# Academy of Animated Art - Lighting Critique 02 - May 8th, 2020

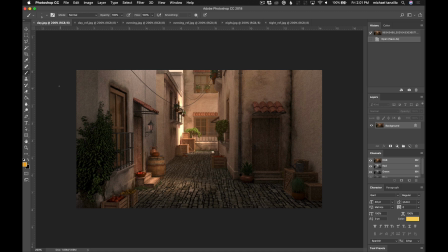0s
Hey there, how you doing? So I wanted to make a quick video critique to kind of go through each one of the three submissions that you created here for the alley.
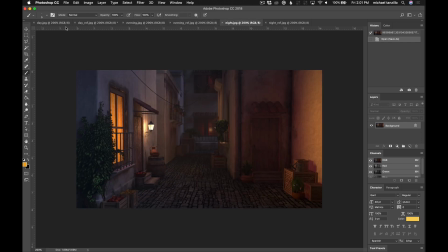9s
So I was calling them day, kind of evening, and night, and you've included some references with them, which is extremely helpful.
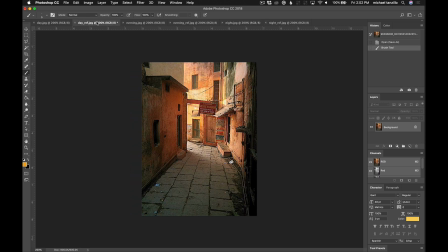15s
So with this first day one, I kind of wanted to take a look at it and get an idea of the overall look that's being achieved here. So we've got a pretty good gradient going back into space here of from like kind of this cool light as we go back in here into this warm light.
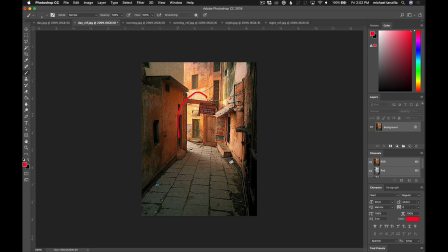32s
We're also focusing our eye back here because this is where the brightest part of the image is. It's pretty simple in this foreground, and it all just kind of leads back to that space. Again, warmer light back there, cooler light in here, and you can see the gradient taking place along the ground.
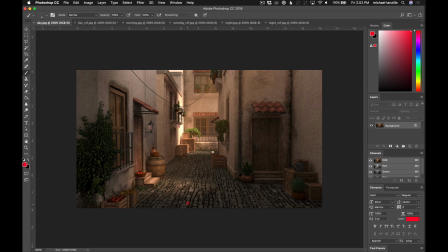46s
Now let's go into yours here. I'm kind of missing that warm to cool gradient. Like I would really like to see some cool light in the foreground moving back into that space. This pocket of light, I would eliminate that. I do like the idea of it.
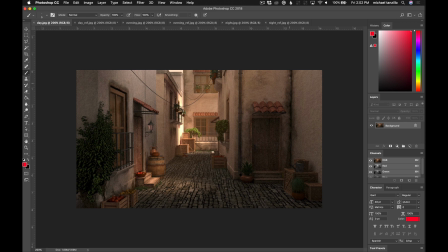60s
Like it would be fine if it was up here because I could get the feeling that light was breaking through over the top of the building and hitting there. But the problem is that when I'm seeing it down in here,
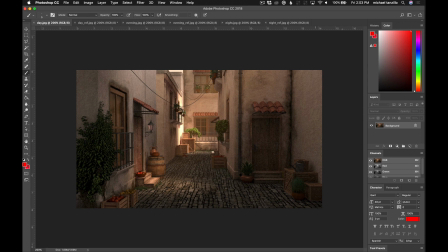76s
it's almost like it's definitely not from the building because I can see the wall here and I can see the walls coming in. So it almost feels like it's a man-made light, but I'm not seeing that light source, and it just feels a little out of place.
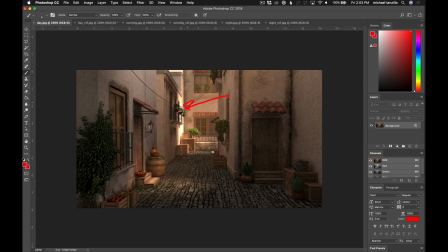90s
So I would just remove that pocket of light and really kind of focus things in on back here. I like the brightness that's hitting the wall here. You can kind of see that back here, but I would also like it to kind of creep a little bit onto this wall as well, and so we can see it kind of in both places.
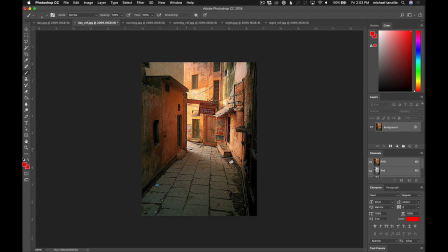110s
Let's see, looking back on the reference here, you can see this like nice soft kind of shadow area happening there.
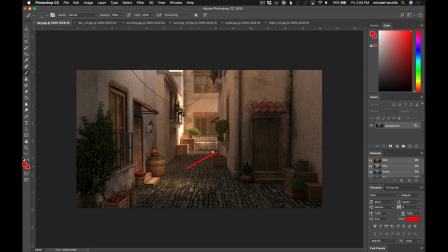117s
It'd be nice to see more of that soft shadow coming in this way a little bit.
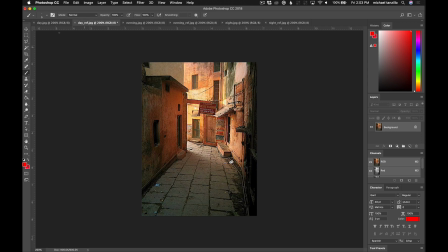123s
And then in terms of the haze, I think you can probably peel back the haze just a little bit, especially as we're getting towards the background. And then as you can see, like this foreground, we really get some dark values in here,
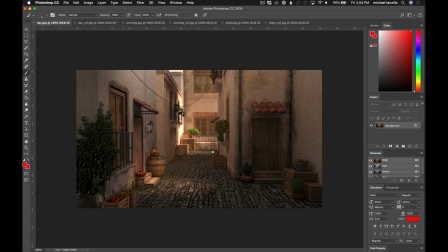136s
and it'd be really nice to get some, like, not super dark, but like maybe like down here in this corner, maybe like down over here, we allow some areas to go darker than what we're seeing now.
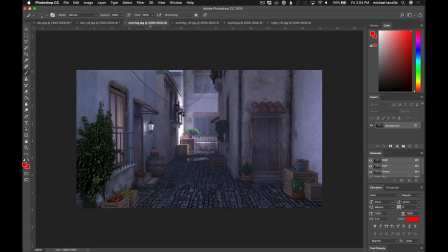147s
So that would be my advice from there. In terms of this one,
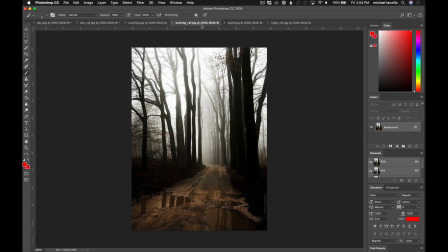151s
so I think this is a good example of, and maybe you were just using the reference very loosely,
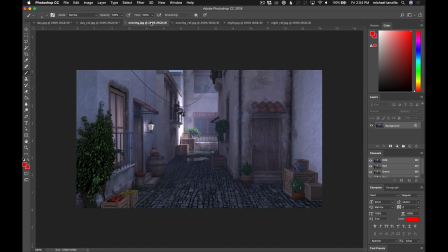159s
but I think you're thinking too much and not looking at the and not really getting it and not allowing the reference to help guide you on where you want to go. So we still have this bright pocket of light back here, which
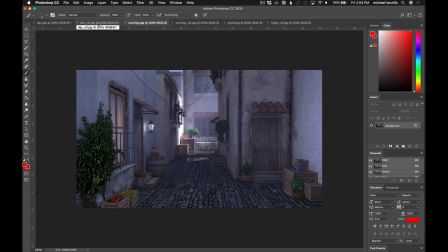178s
isn't exactly what we would be feeling in this scene. So let's break this down again.
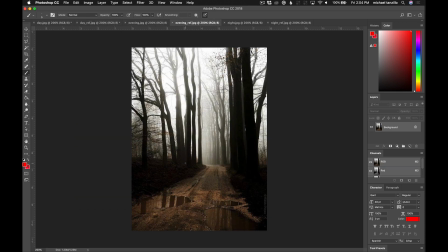185s
So what we're seeing, a lot of gradient. So again, the dark value of this tree versus this one, like really feeling back, like things stepping back into space here. A lot of haze in the background, and it's overall, this image is pretty it's pretty desaturated,
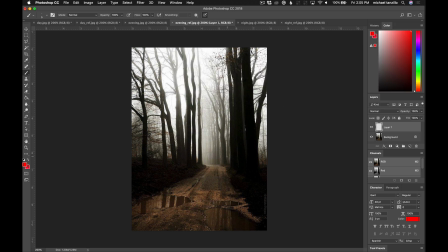204s
and I'm not seeing a lot of like maybe just like a little bit of the warm hues, the mud down here, but if you're looking anywhere from here on up, it's all desaturated. It's all like kind of a black and white hazy type of image.
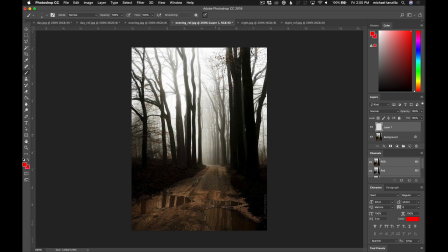219s
And I think that is something that's really kind of striking about this, and this kind of like bright glowy haze in the background.
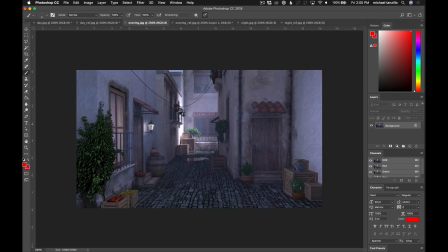226s
So here it's much more blue, which is fine, but we're really missing that that kind of like stark, contrasty element to it, right? And definitely like not feeling the darker foreground versus things falling back. Like all of this area is a similar tone.
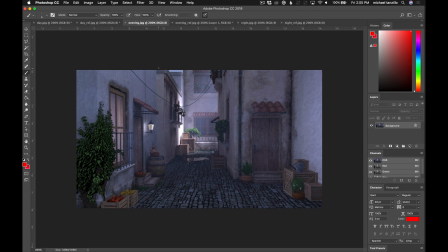246s
Like this whole wall is a similar tone.